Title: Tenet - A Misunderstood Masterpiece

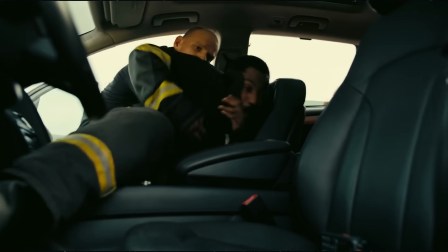[12:25]
This is a high-concept intellectual exercise of a film, not a character study. John David Washington did exactly what he needed to do.
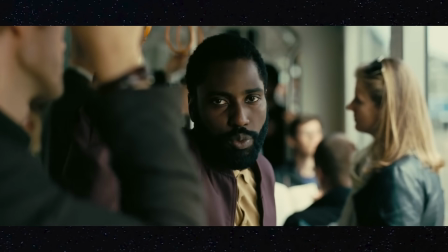[12:33]
Okay, so with all this in mind, do you remember when I was talking about a single scene that made this movie? Let's revisit that scene, which made such an impact on me.
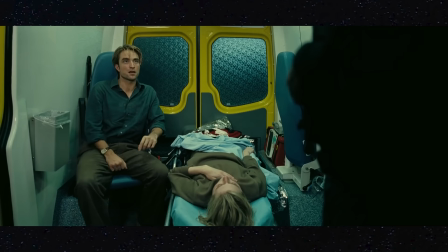[12:40]
You know, the one that sounds like...
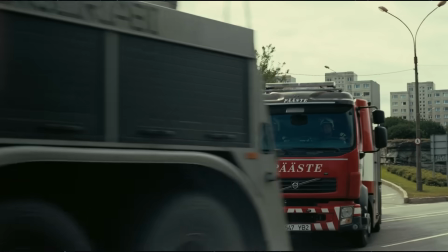[12:44]
This is the last action scene before it's revealed to the protagonist what a temporal pincer is.
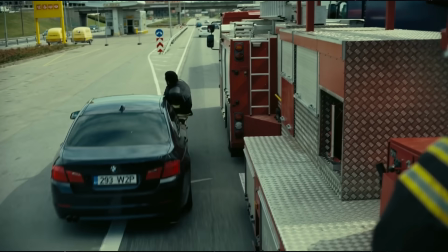[12:50]
Before the real meat of the thought experiment of this film begins. And in this scene, the music telegraphs this shift that's about to take place.
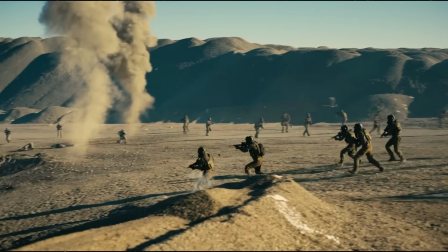[12:57]
This movie is about to go off the rails insane, and Ludwig Gorenson laid the groundwork for us to be prepared for when it does.
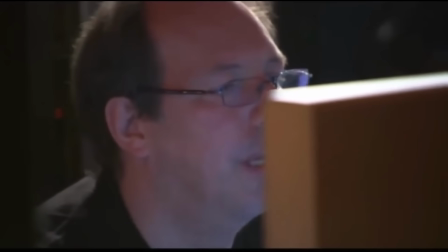[13:04]
While Hans Zimmer may be modern film composition as we know it today, Ludwig is constantly proving himself to be the next step.
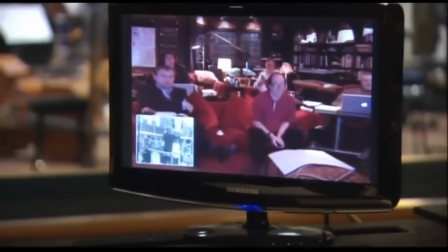[13:11]
Nolan has always used music as one of the most important drivers in his scenes. Film is a visual and audio medium, and that doesn't just mean sound design, it means music too.
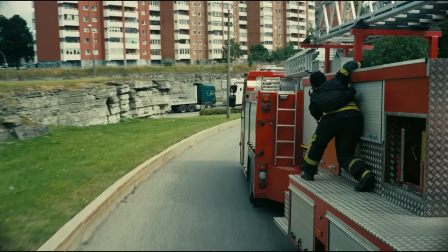[13:20]
Literally the entire reason I was inspired to make this video was from this score and this image. It resonated so much with me that I felt compelled to understand why.
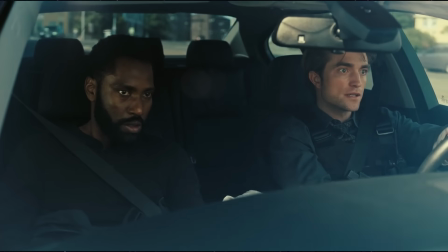[13:29]
Nothing in Tenet has sounded this bombastic, and it kind of feels like it doesn't belong here.
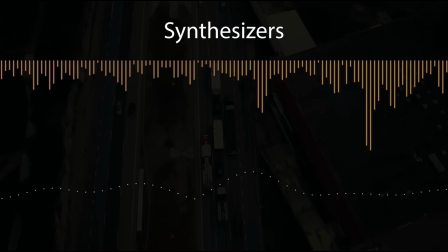[13:33]
This blaring army of synthesizers is being consistently pushed back by the kick drum, like chaos firmly under control.
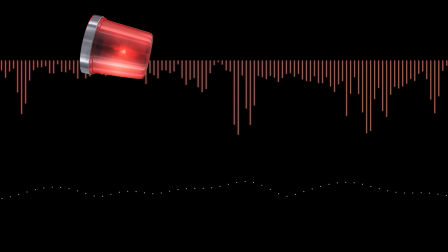[13:40]
Which is a nice metaphor for the movie. One of them sounds like a literal siren warning the characters and us.
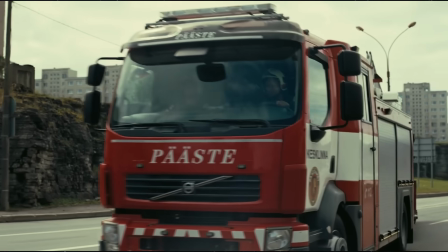[13:48]
This is the last moment of fairly standard action we're going to get in the film, And Ludwig's soundscape is like a red alert, warning us that we are about to go off the fucking rails.
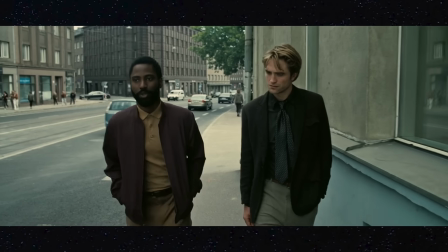[13:56]
So that's the music, but what's happening plot-wise in my 2020 movie moment? At this point, all the protagonist knows is that the fate of the world is at stake.
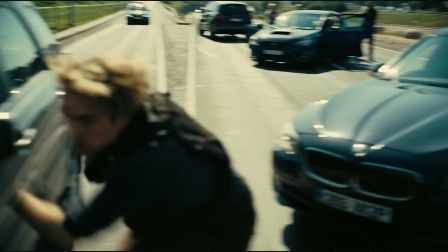[14:04]
If they don't get this MacGuffin, bad things. Apocalyptically bad! But we don't know exactly why yet.
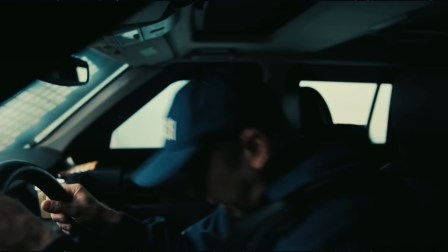[14:10]
Protagonist plans this crazy four-truck highway pin down. It's this whole Chris Nolan-esque heist thing.
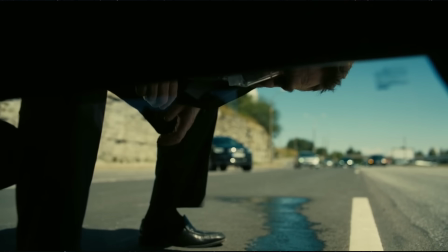[14:15]
They have to avoid leaving a digital footprint so that the villain won't be able to have people in the future find evidence of it and send the info back in time and Jesus Christ.
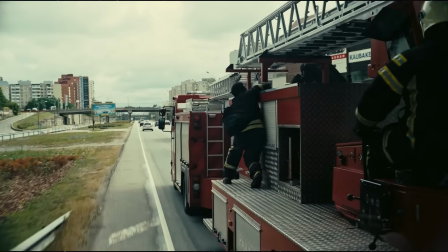[14:23]
God, this is complicated. Look, all that matters is that they have to do it this way. But just before this heist takes place,
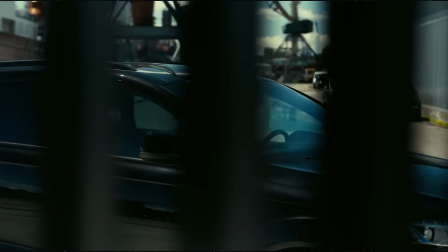[14:29]
we see Kat walking into the Freeport and we catch this image of a guy wearing a mask in a car, ready to do something.
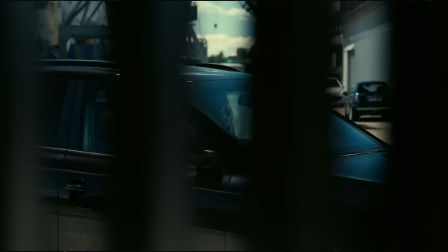[14:37]
This was a very striking and unsettling image for me. It's an omen of something inhuman about to occur.
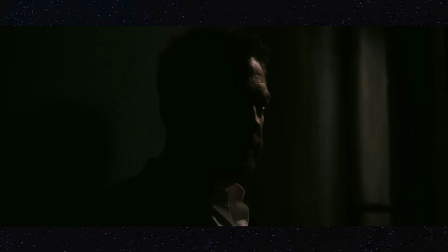[14:43]
And then Sador says, watch everything and tell me every detail.
Watch everything. Give me all the details.
Which is sus.
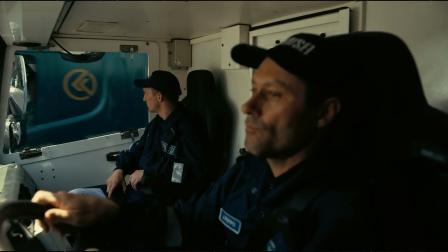[14:49]
What are you talking about? So with these two pieces of information, we know that somehow, someway, this is going to go horribly wrong.
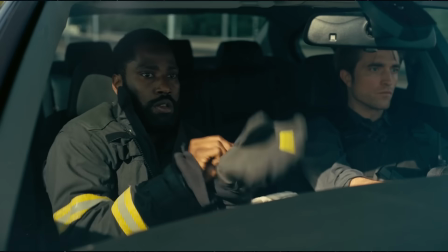[14:56]
This is the second layer of tension. The first being, this is a really dangerous highway stunt. We don't know if you can actually pull it off.
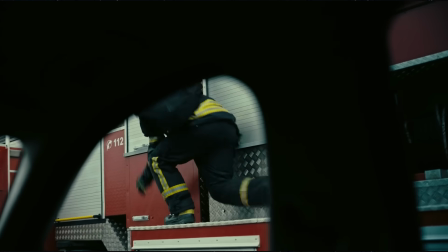[15:00]
But on top of that, we know that the bad guys have a plan. So the plan goes ahead and protagonist hops on the fire truck.
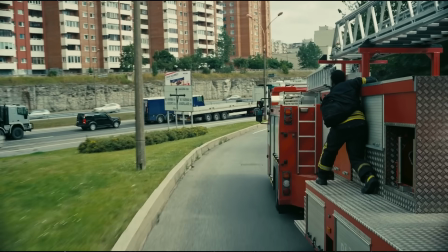[15:06]
These shots convey this momentum so effectively. I do not understand how the cinematography makes me feel this way.
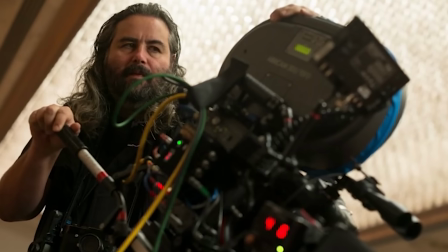[15:13]
Oh, wait, I do Hoyt Van Hoytema is one of my favorite camera artists. Look at what he did in her.
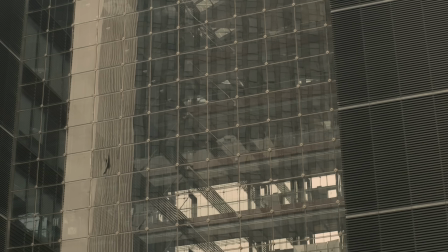[15:18]
This movie rocks It's so goddamn pretty and beautiful,
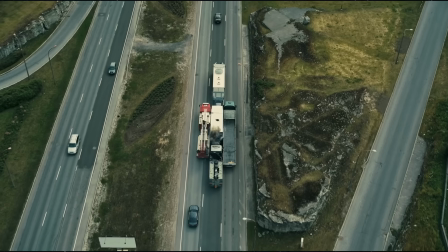[15:21]
but maybe the more important and obvious reason I was so fixated by this scene was it's fucking cool It's so goddamn cool.
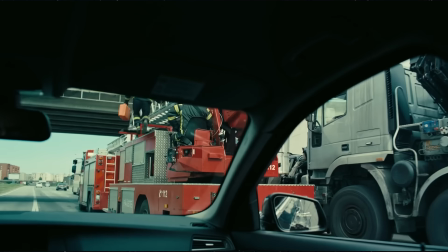[15:28]
It's fucking sick, bro Denzel Washington's son is jumping off a fucking fire truck on a highway chase directed by Christopher Nolan with Ludwig
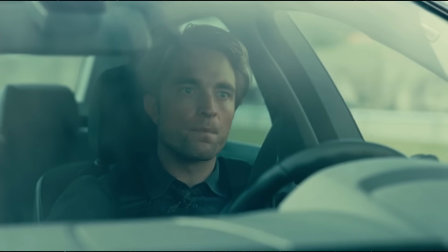[15:34]
Goranson's Experimental electronic music and Robert Pattinson's on backup like goddamn fire trucks is so cool.
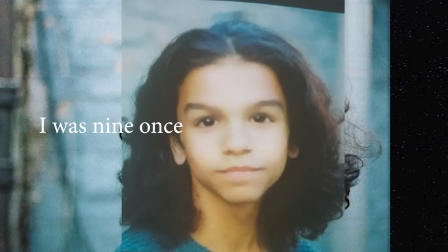[15:41]
I'm a boy I was nine once fire trucks are cool.
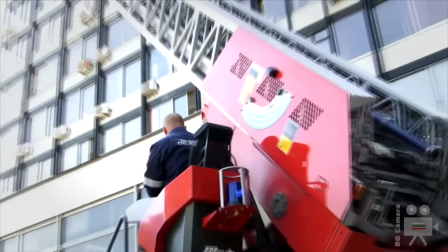[15:44]
They're big and they're red and make a big noise They got a ladder on top and hoses that plug into the fire hydrants and they use hydro
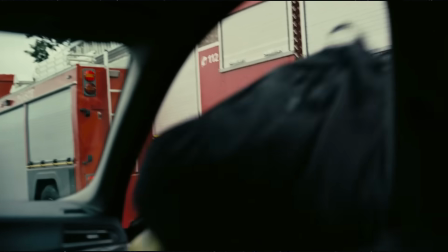[15:50]
beams to defeat fire They're the coolest truck and I like that the protagonist gets to climb on the coolest truck to steal the mega secret The
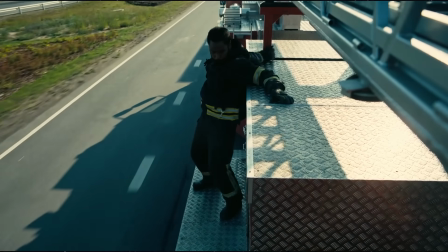[15:57]
heist energy is cranked well over 9,000 and we still don't even know what the movie's about in this moment All these exciting artists came
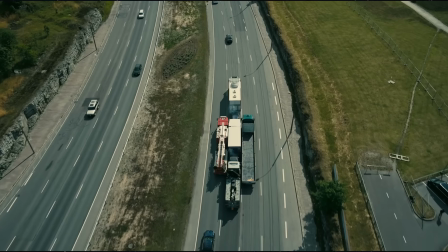[16:05]
together to have a singular story beat happen with a ton of style Simply for the sake of making us more immersed in this alternate reality.